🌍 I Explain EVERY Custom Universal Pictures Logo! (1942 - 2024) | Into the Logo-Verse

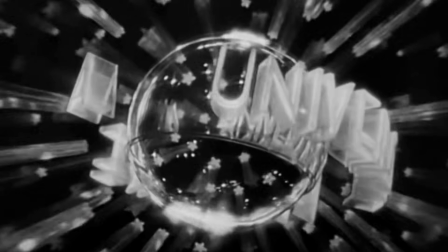0s
Founded in 1912, Universal Pictures is the oldest American movie studio still operating.
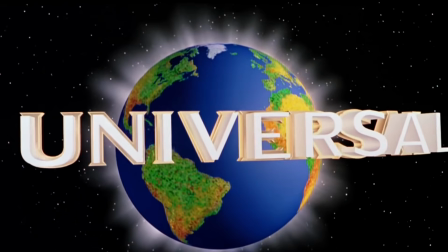7s
And over the many decades, filmmakers have gotten very creative with that spinning globe.
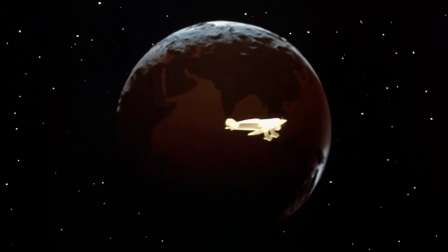13s
Join me for this trip into the Logoverse as I explore the fascinating
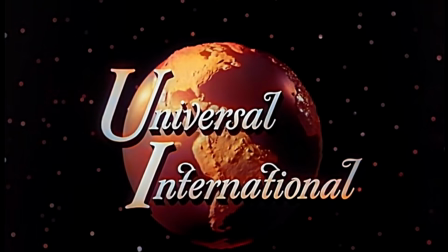18s
details behind every customized variation of that iconic emblem.
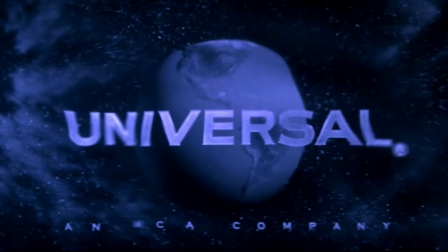23s
For the sake of simplicity, I'm limiting this list to English-speaking films that received a theatrical release.
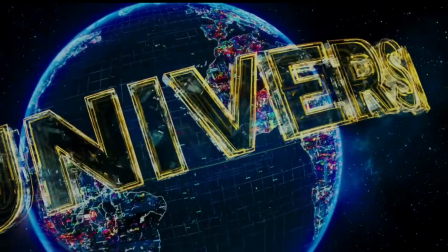30s
I'm also only including films where the logo design itself changes in some distinctive way.
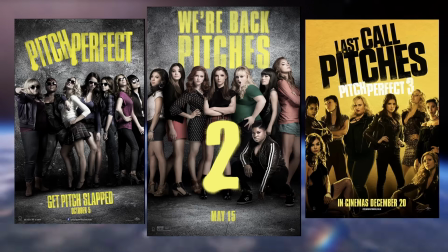37s
So my apologies to the Pitch Perfect movies, which keep the logo the same,
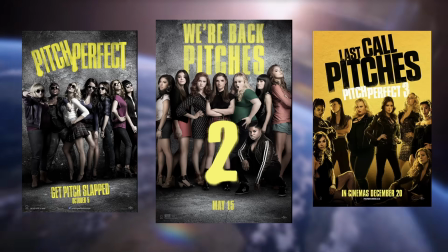43s
but cleverly provide a cappella versions of the universal fanfare.
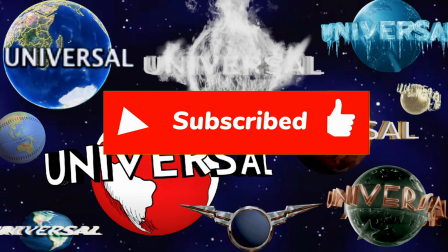48s
We have, 82 years to cover, so we better get started.
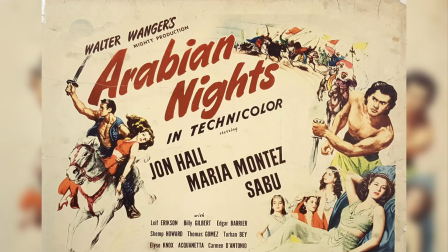55s
Arabian Nights, 1942.
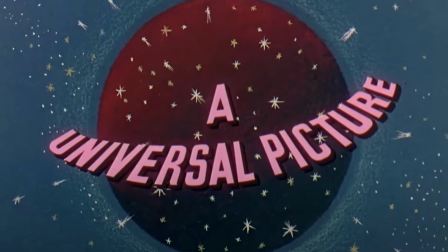58s
This lush adventure film is the earliest known example of a movie-specific twist on the Universal logo.
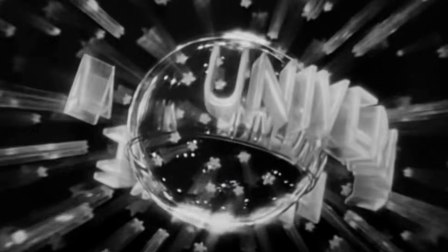65s
Here we're shown a static reproduction of the classic Art Deco globe, first introduced in 1937.
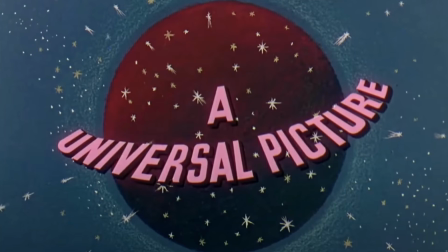73s
This still image trades realism for spectacle.
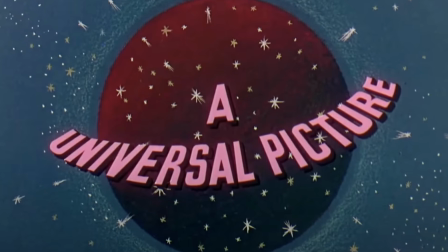77s
The globe is not a true Earth, but a stylized red orb against a teal-blue background.
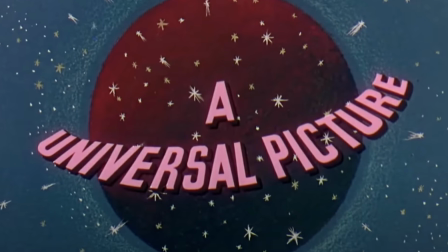84s
The universal text is rendered in a bold pinkish-red lettering that dramatically sweeps across the orb,
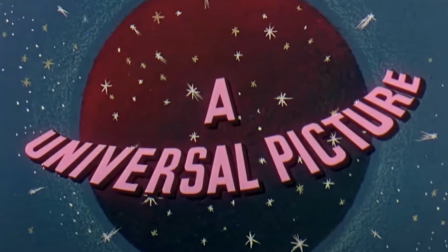91s
a striking splash of art that sets the tone for the vibrant Technicolor epic.
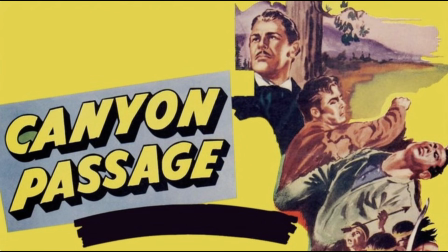97s
Canyon Passage, 1946. Another Technicolor film, this time a Western.
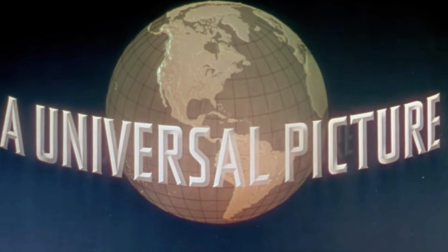104s
The still card shows the globe colored in a subtle gold, with a grid of crisscrossing lines over it,
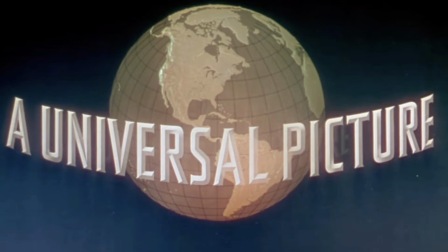111s
representing latitude and longitude, just like an old-school world map.
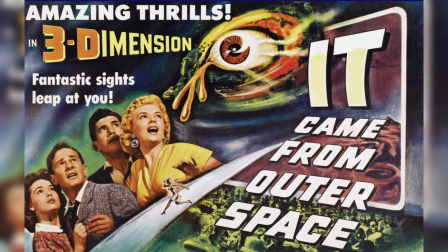117s
It came from outer space, 1953.
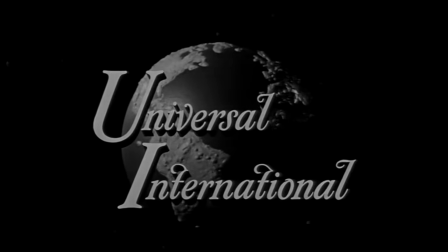121s
Universal got in on the science fiction craze with this classic from director Jack Arnold.
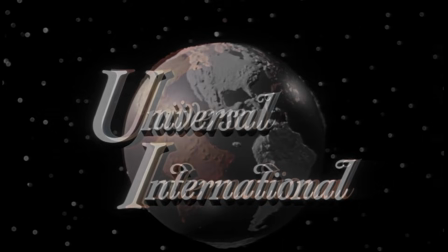127s
Like the movie itself, the logo is done in 3D.
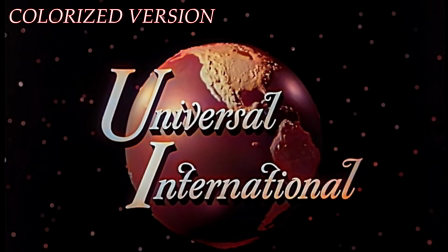130s
Notice the stars shining in the background, a nice touch hinting at the eerie adventure to follow.
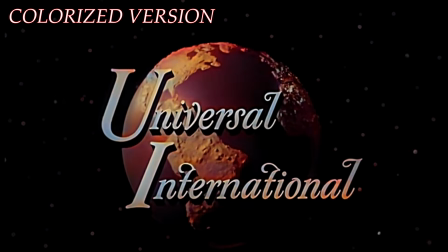137s
Unlike the previous two examples, this variant is a live-action model.
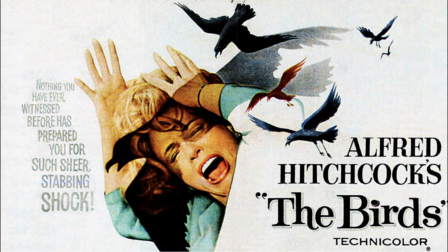143s
The Birds, 1963. Alfred Hitchcock strips things down.
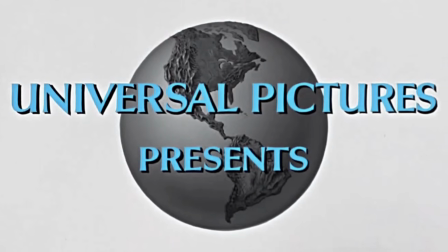148s
No spinning motion, no glowing stars. Instead, we're shown a plain white background with a static,
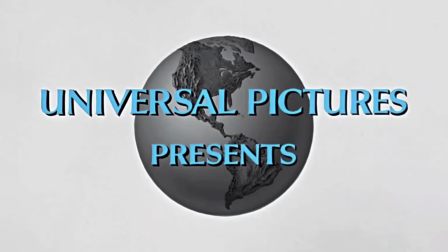156s
ominously gray Earth, stark and unsettling, just like the movie itself.
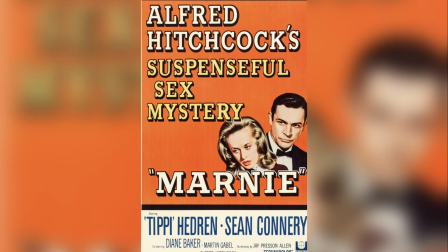163s
Marnie, 1964. Hitch wasn't done putting his stamp on the Universal logo just yet.
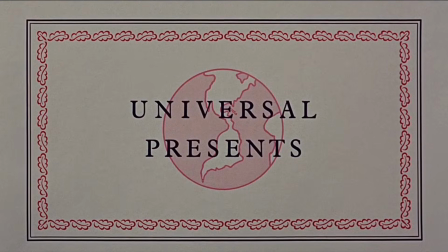169s
We're greeted with a flat, storybook-style title card.
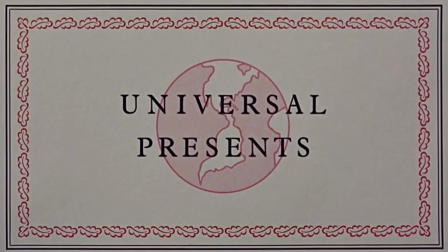174s
A minimalist red outline of the Earth is centered against a paper background,
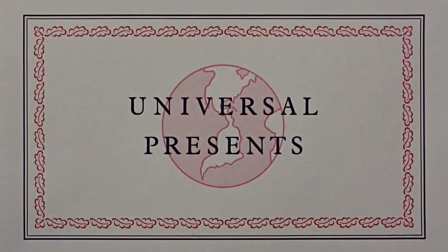179s
encircled by a decorative border of swirling shapes.
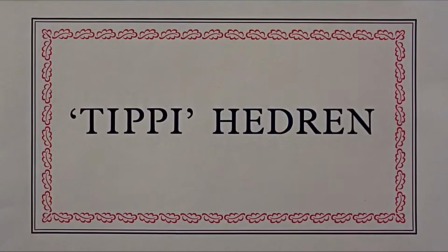183s
This image seamlessly leads us into the film's opening credit sequence, which mimics the turning pages of a storybook.
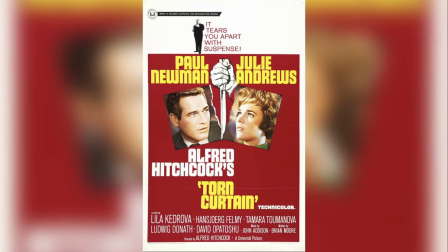191s
Torn Curtain, 1966. More Alfred Hitchcock.
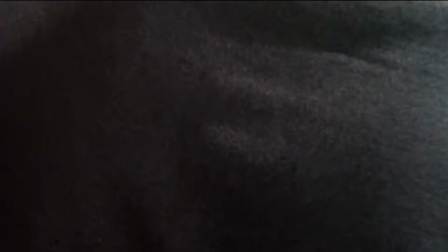196s
This time, the logo doesn't appear until the film's closing frame, a somber, gray-toned globe.
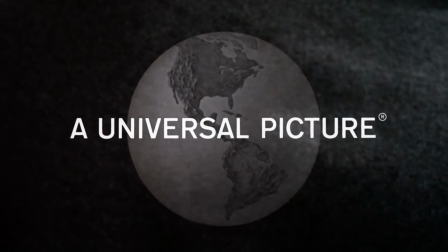204s
The design itself is actually a copy of the emblem first used on the Birds.
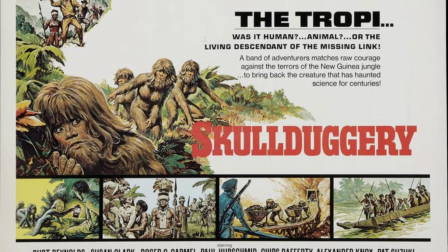210s
Skullduggery, 1970. This one starts off like a normal Universal logo from that era,
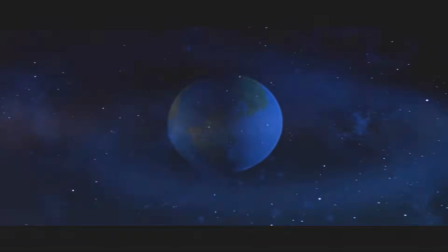217s
but you'll notice the globe is actually spinning in the opposite direction compared to the normal emblem, left instead of right.
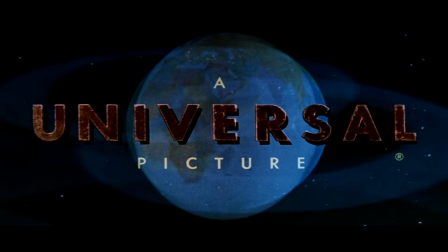225s
The whole thing morphs into a rotating Franklin globe, zooming in on New Guinea.
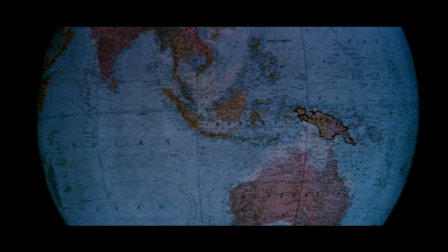231s
This sets the stage for a bizarre jungle adventure involving Burt Reynolds and a tribe of ape-like humanoids.
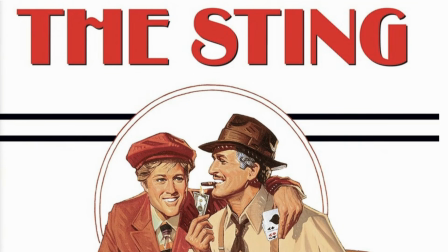239s
The Sting, 1973.
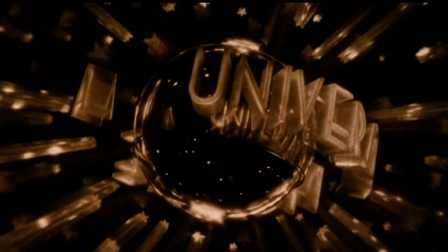242s
This classic opens with a shot of the beautiful 1937 logo,
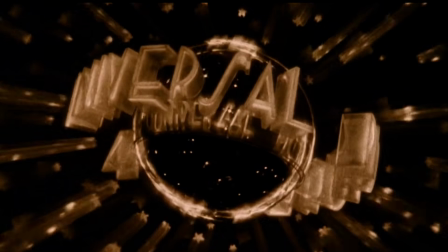248s
sepia-toned, reinforcing the film's 1930s setting. The Hindenburg, 1975. Once again, the 1937 logo appears. The emblem then transitions to 1930s era newsreel footage.
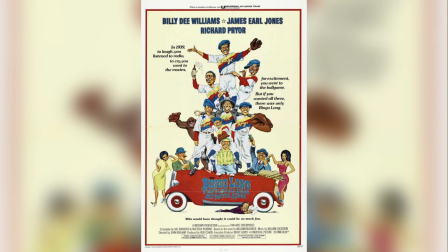264s
The Bingo Long Traveling All-Stars and Motor Kings, 1976.
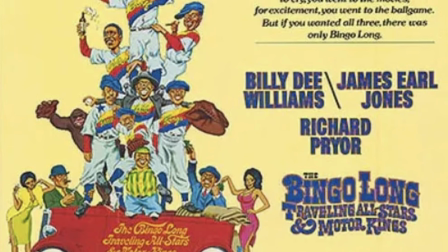270s
A baseball comedy set in the 1930s starring Billy D. Williams, James Earl Jones, and Richard Pryor.
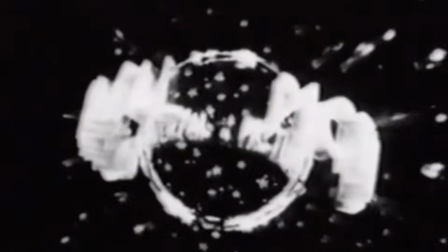278s
It also uses the 1937 logo to ground the film in a historical context,
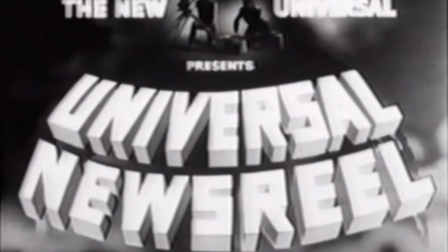285s
transitioning to newsreel footage of the Nazis steamrolling their way through Europe.
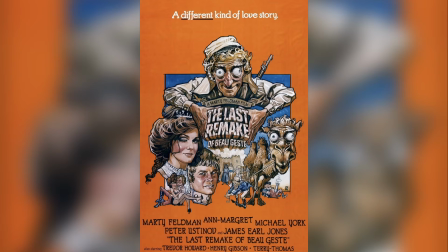291s
The last remake of Beau Guest, 1977. We open on the 1937 globe, but the camera zooms out to reveal it's nothing more than a cheap model inside a room.
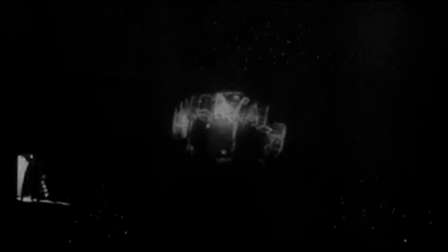304s
Then a door opens. The one and only Marty Feldman walks over.
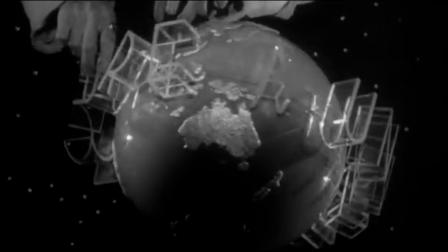309s
He proceeds to gleefully tear off the emblem letters.
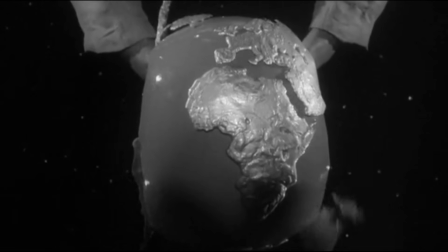313s
He finally stops the spinning globe, crushes it in his hands like a balloon,
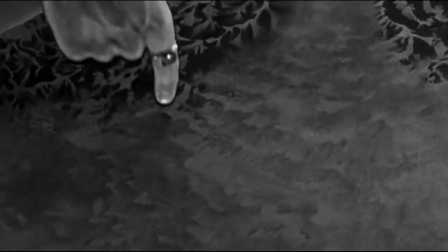318s
and points down at Africa, kicking off the opening credits. A hilarious and unexpected sight gag.
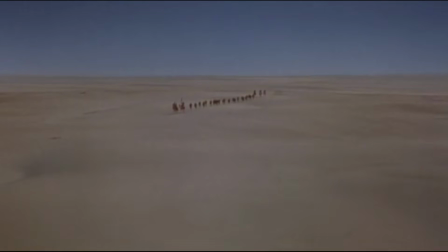325s
Marty Feldman not only starred in the movie, but also wrote and directed The Deer Hunter, 1978. A far more subdued approach than the previous film.
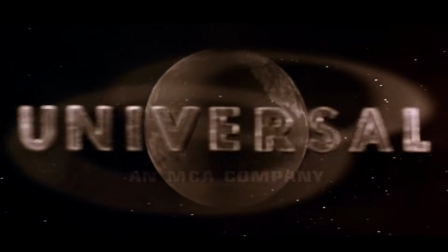337s
The logo here is sepia tinted, matching the war epic's solemn tone.
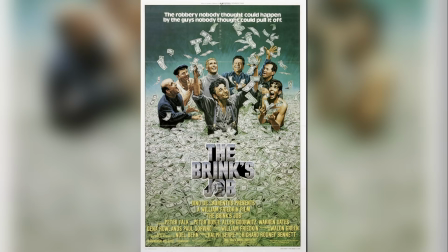343s
The Brink's Job, 1978. Yet again,
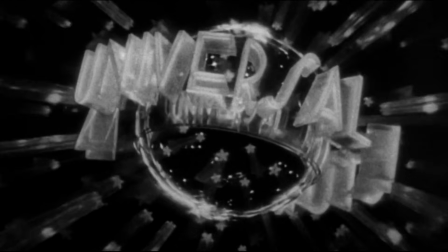347s
the 1937 logo is used to reinforce this crime comedy's vintage setting before the standard emblem appears.
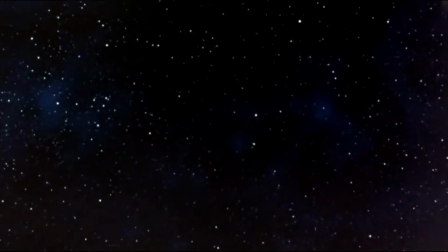355s
We hear jazzy music and the sound of characters placing bets during the 1937 logo,
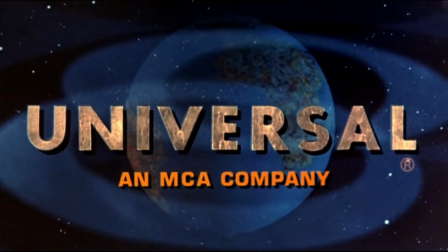362s
while the standard emblem plays out silently. Directed by William Friedkin, the film takes place in 1950.
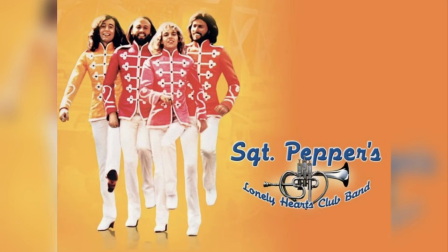370s
Sgt. Pepper's Lonely Hearts Club Band, 1978.
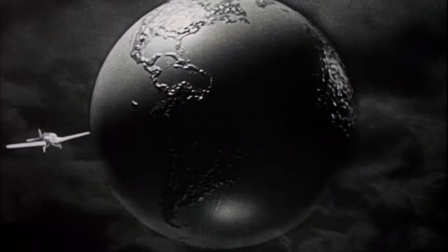375s
We go even further back in time to the 1927 logo,
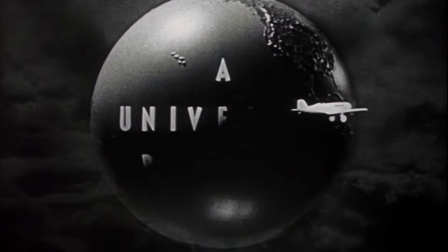380s
complete with the iconic biplane flying across the screen,
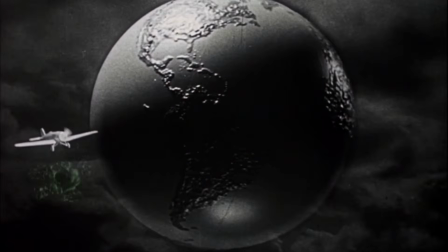385s
except this time, colorful animated bullets explode around the fleeing aircraft.
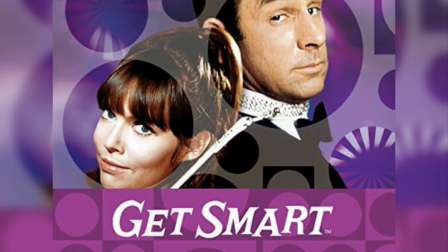391s
The Nude Bomb, 1980. A film revival of the comedy TV series Get Smart from the 1960s,
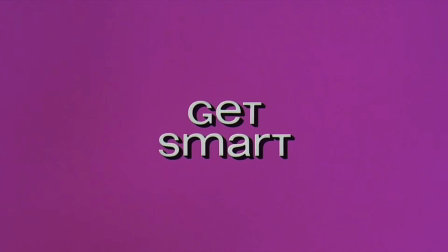400s
this one starts off by telling us it's time to get smart, followed by one of the iconic catchphrases from the show,
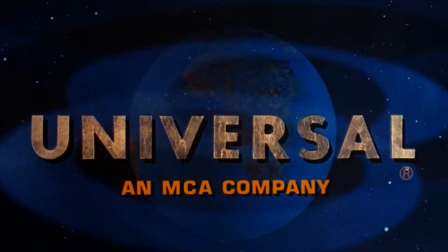408s
"Would you believe?" We then transition to the Universal logo, which fades to become a white circle on a green background, leading us into the film's opening sequence. Smokey and the Bandit 2, 1980.
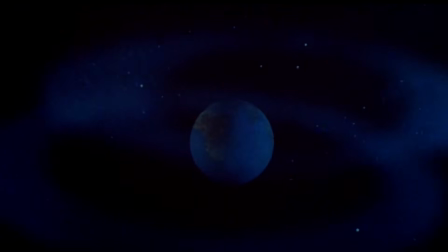423s
Another cartoon twist. The signature vehicle, a black Pontiac Trans Am, swerves around the globe,
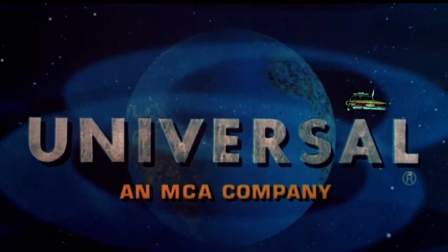431s
chased by a police car, which promptly crashes behind the globe, causing the screen to shake. Xanadu, 1980. One of Universal's most elaborate logo variations.
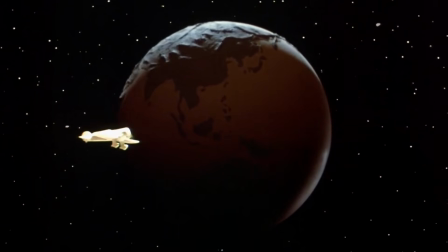445s
It opens with a revamped color version of the 1927 emblem,
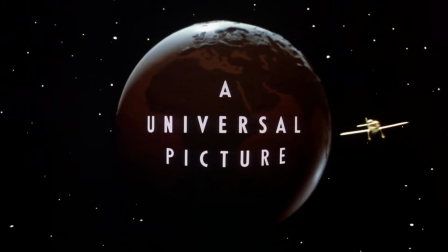450s
with zooming stars in the background and a bright yellow biplane.
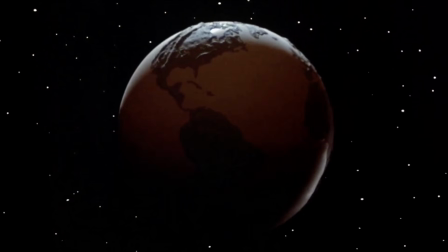455s
But the logo doesn't fade out. Instead, it stays on screen as different flying vehicles appear.
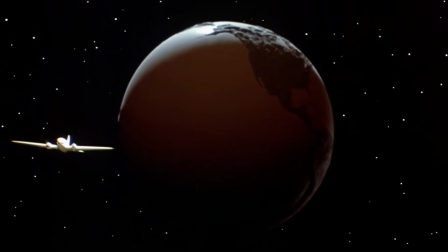463s
After the biplane, we see a 4-engine airliner,
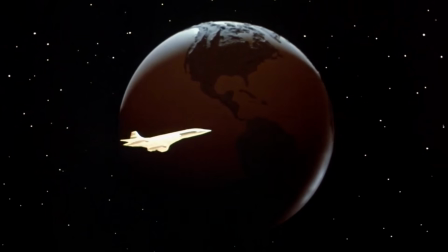467s
followed by a sleek Concorde, and finally, a flying saucer.
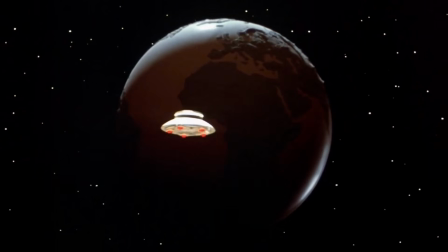472s
Each new vehicle is matched by a distinct shift in musical style. After the flying saucer, a meteor-like streak of light shoots around the globe twice.
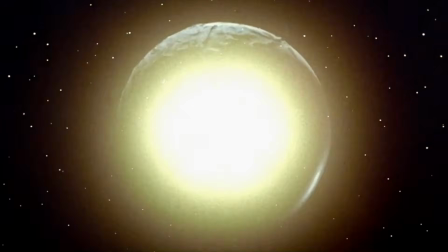484s
On the third pass, it transforms into the film's title card.